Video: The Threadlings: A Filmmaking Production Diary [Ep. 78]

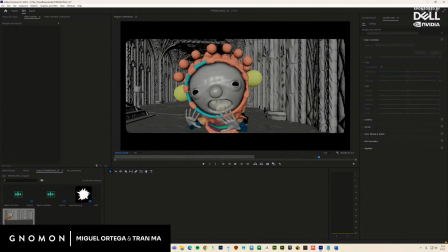Do you see what I mean? Yeah. I always want to see things from the character's point of view. So if he closes his eyes like this, He can't. There's no POV. now we're looking at it from someone else's point of view, and I don't want that. I want it to always be from his point of view.
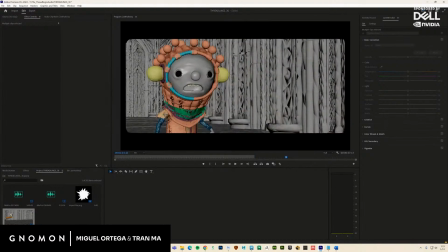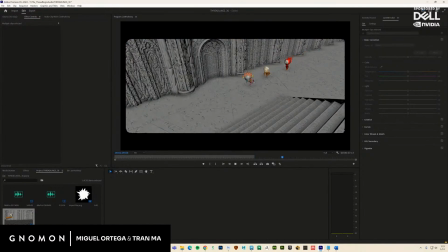Let's see.
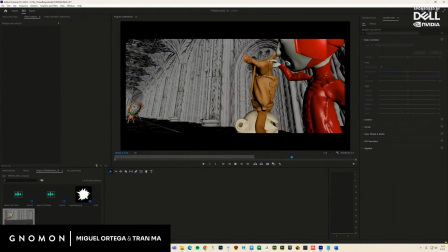There's actually I don't know if you haven't mentioned it, so I'm assuming you didn't notice, but if you look at his hand here,
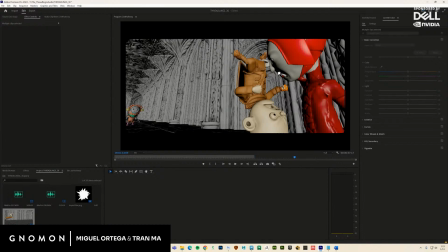see he's punching him with the gloved hand. Do you see that? Yeah. Is that intentional? I mean, I guess Mayo. But look, you're still not seeing it. What am I seeing?
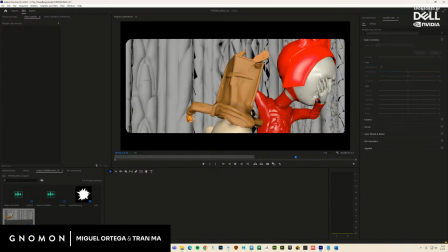Follow the gloved hand. I am following it. There's a. Why don't you just tell me, because I'm not catching it?
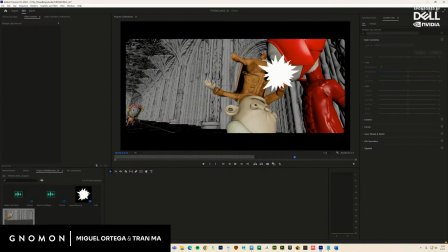Look, what is that glove hand doing? It's punching Zord. Okay, now where is that glove hand here? Not there. That was me just in editing realizing like that's not what he has isn't working.
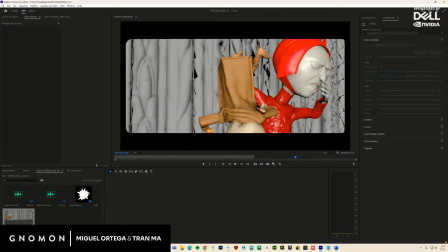Let me grab another thing from another part of another shot and combine it to make it look like he's getting punched there. He's not getting punched there. Oh, he's not getting punched there. It's just that you edited it. I edited it to feel like that's continuous. It's not.
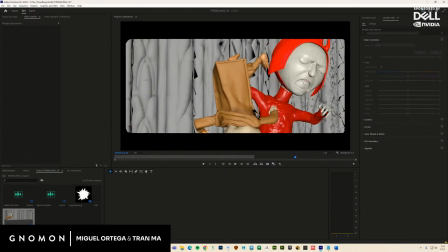Well, it works. Yeah. So it's just like a editing trick.
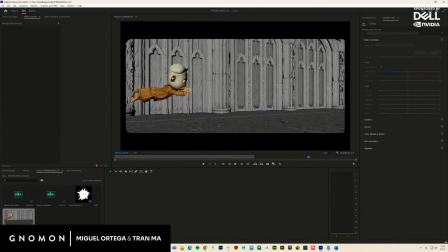Yeah, I mean, at this stage, it's just like now I'll send it back to him and he's gonna fix it and he'll put it in the right place.
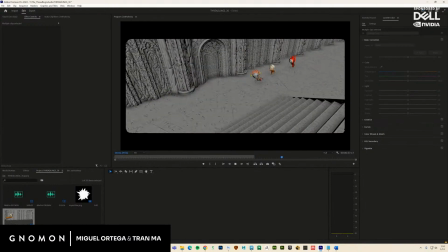But at this point, I just got to get the flow of things like that, boom, right?
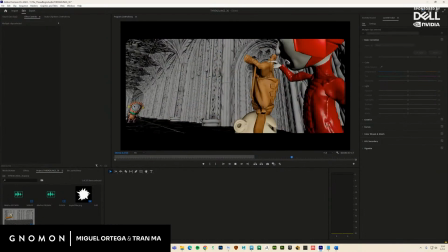Let's keep that momentum going as quick as possible.
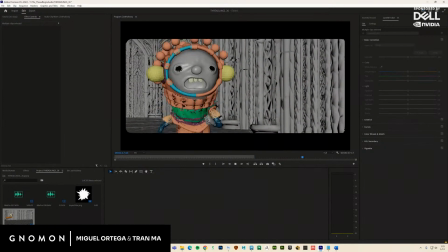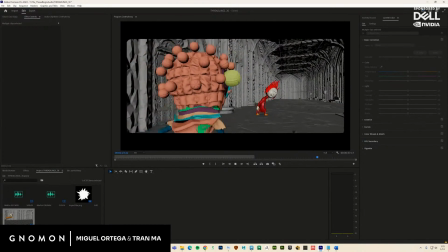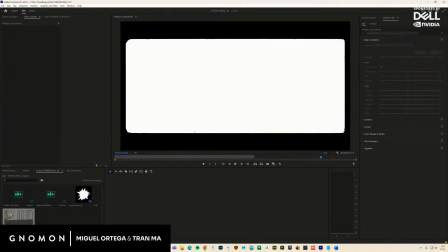So I just wanted to move.
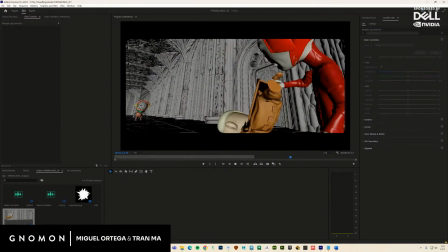So like, I wish this was a little bit faster, like the pulling up.
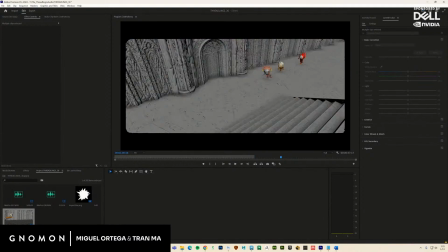Maybe not.
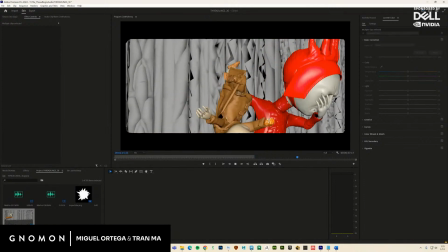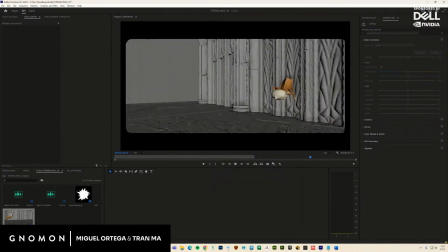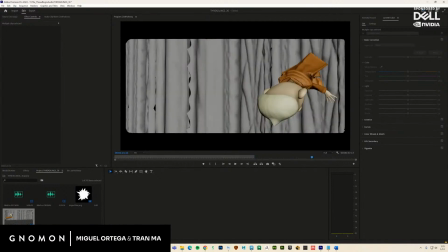It's cool. I like that turning around. I love that. Which part?
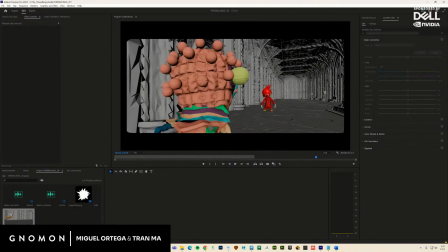Like that? When Zort turns around? Yeah. He just has to hit the horns there again.
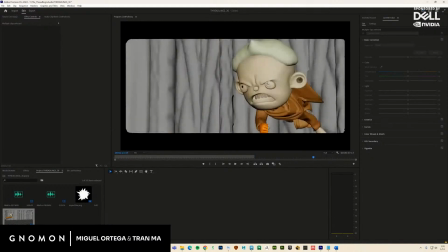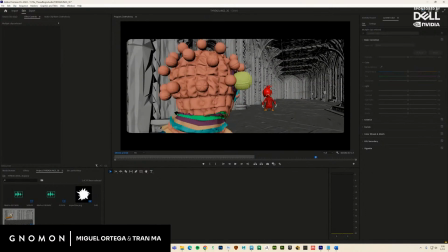And then I just want like the ultimate Magneto shot of him rising up, the red lightning, and you're like, oh my God, Zort is Zort.
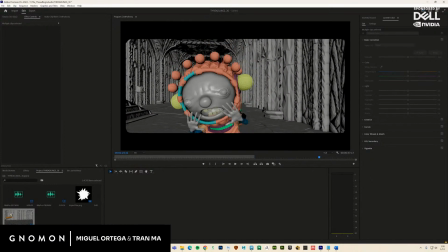He's the most powerful of all the Threadlings, and we see it here.
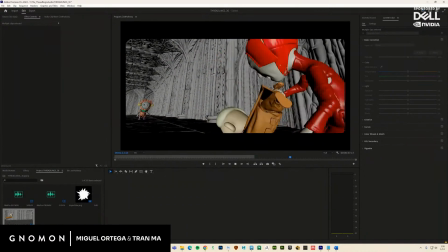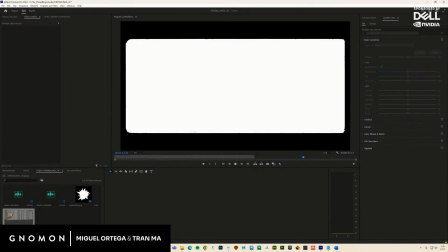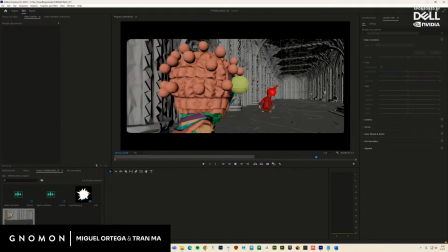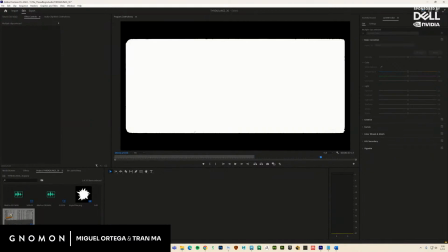So that's it.
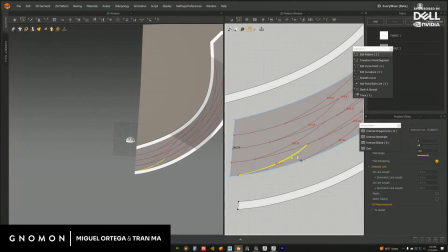And he's basically gonna, yeah, Zort. They just don't stand a chance against him. Yeah.
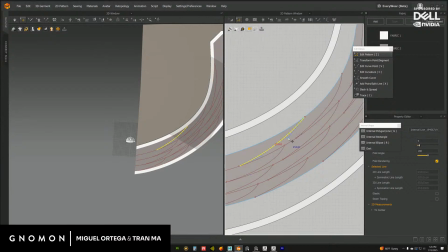Okay, so I think I got my pattern flow. I just went back to this wavy thingy.